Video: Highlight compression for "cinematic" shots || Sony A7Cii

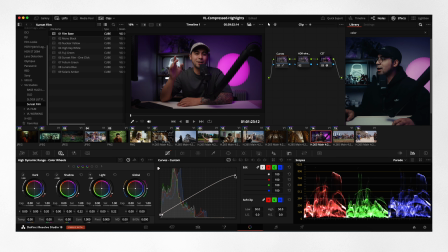Mind you though, if you bring the highlights down, you also lose a little bit of the saturation. This is before, this is after, and I'm okay with that. I can always add the saturation afterwards. This is so that I have also a great flatter image to work with,
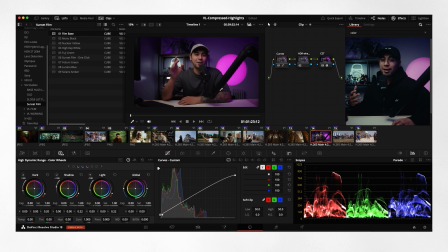and I can start playing with the grade after this. A few more couple shots.
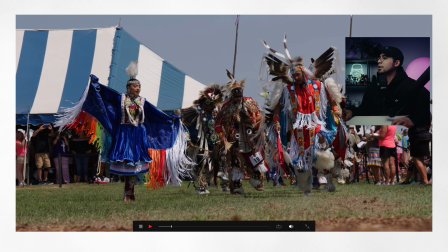This is after, this is before, this is after, this is before, this is after.
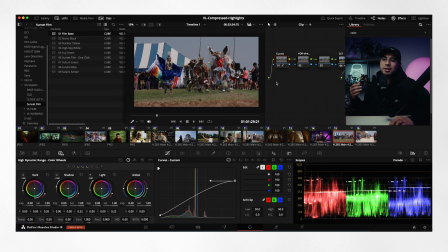And then on this one, it just makes hard light. This was shot around 1 p.m. So it just makes the hard light, the high noon light, a little softer.
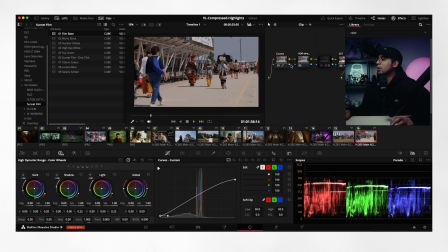Same with this guy. If we do the compressed highlight, you can see what it's doing under the scopes. And if we play it, it's just a little more pleasing to the eyes. It's very similar to this and to this.
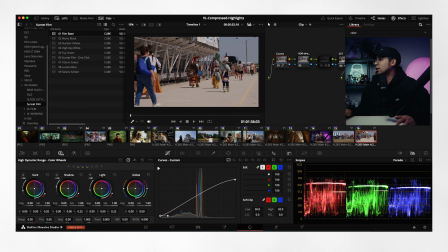We know it's a bright image, but it's really just trying to compress it down so that it's not so bright and everything else is well thought out and it's well balanced. I think that's it. Hopefully this was helpful and that, just a little bit of edits go a long way, and hopefully this helps you out in your next videos. And if you have any questions, feel free to comment down below or message me on Instagram. But until then, I'll see you in the next video. Peace.